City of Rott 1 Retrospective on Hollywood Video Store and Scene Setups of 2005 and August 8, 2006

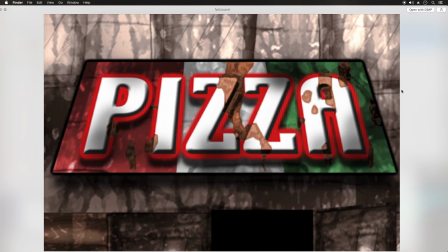some of the scenes from City of Rott 1, and these were called the image ready setups for the animations. So what I would do is this would be the setup, and then you go from there.
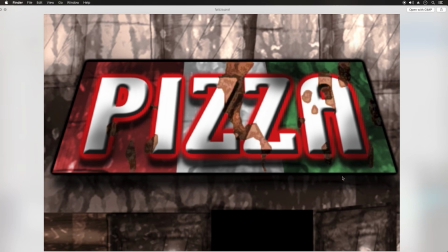But this was the pizzeria,
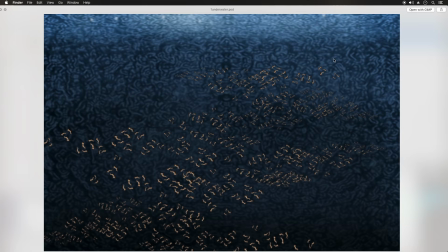and then this was the scene with the rot worms in the water.
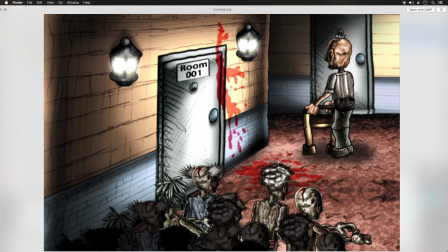And here's Fred going through the apartment building. This is one of the later scenes.
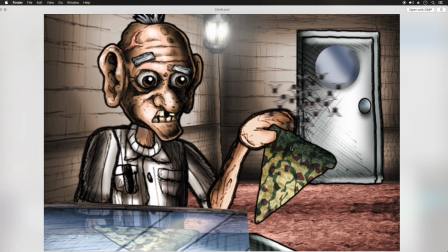And then here's Fred looking at an old slice of pizza, and the flies are there. He's not too thrilled about it. You can see over here all the pizza's all rotten.
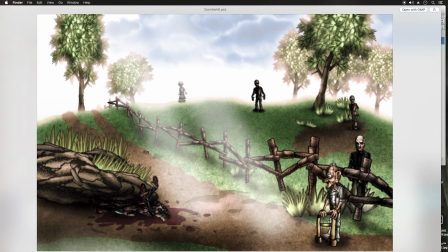And then here's Fred walking up the hill here.
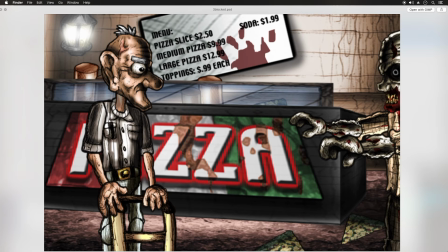Even the country has the zombies in it. And then here he is back in the pizzeria. Medium pizza $9.99. Large pizza is $12.99.
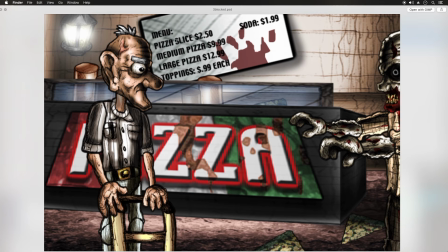Toppings are $1 each. Soda $1.99. And one slice of pizza $2.50. That's kind of expensive for back then. Today that's about average, I guess, or maybe that's cheap.
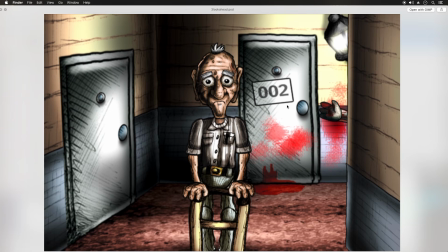But the zombies were there too, and here he is walking down the apartment complex.
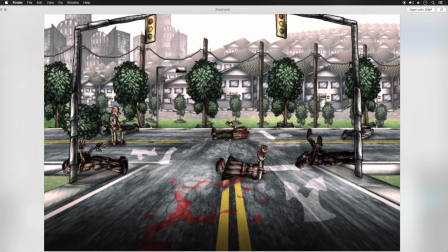There's a zombie right back there. And with this setup, I actually have the full zombie here,
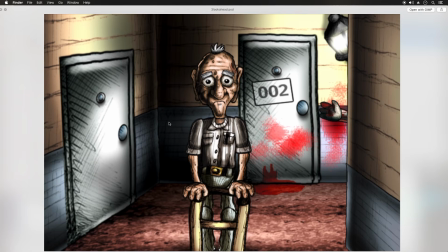and then I would move him here, and then Fred, I would just move forward. This scene, it works here okay because he's facing forward,
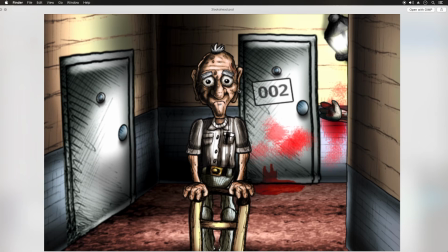but the main reason I don't have him face forward like this in the past is because I don't want him looking at the camera. So that's why I'd rather have him at an angle.
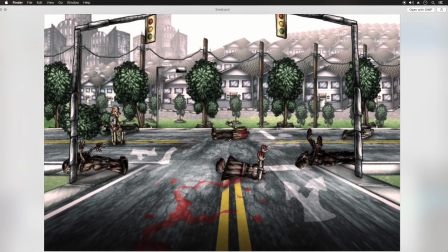Only because I don't want him breaking the fourth wall, I guess, where you're normally not supposed to be looking at the camera. But I had that happen a lot in this movie back in 2005 when I was first creating it.
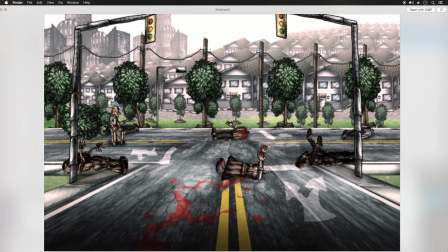Alright, so here he's going through the suburbs, and you can see all the zombies there, and the setup of the intersection here, and he was walking through.
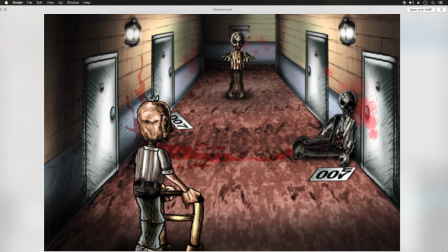And then 007, that was one of the apartment numbers. There's 005.
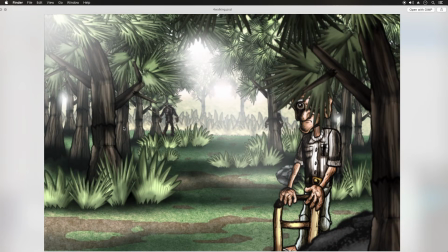And here he's going through this really rough looking forest here. These are actually rot trees, but you can't see any of the rot on them.
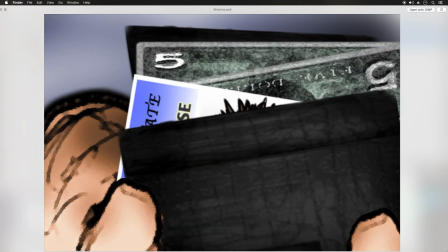But the branches give it away. Here he is pulling out his license, and he's got $5 bills in there.
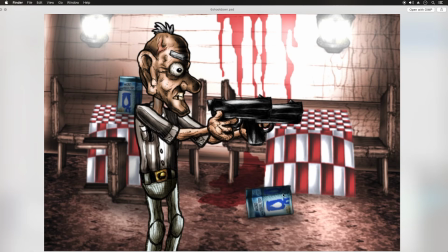And this is the scene in the pizzeria where he's got the zombies coming after him.
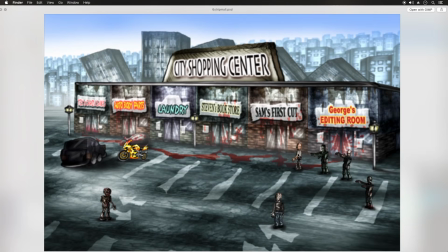He's got his double guns.
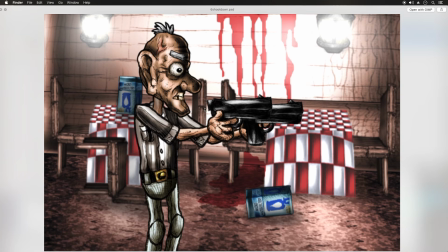I did want to mention that these are cartoon weapons. They're not based on anything real. I know some would like me to base it on real weapons, but I just rather keep it generalized and
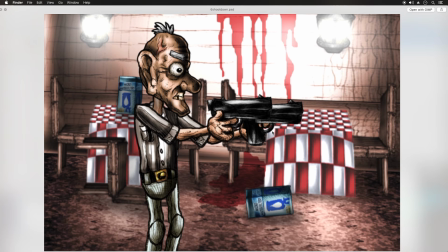fun and not serious. These are just cartoon creations, my own design. I'm not trying to replicate anything in real life.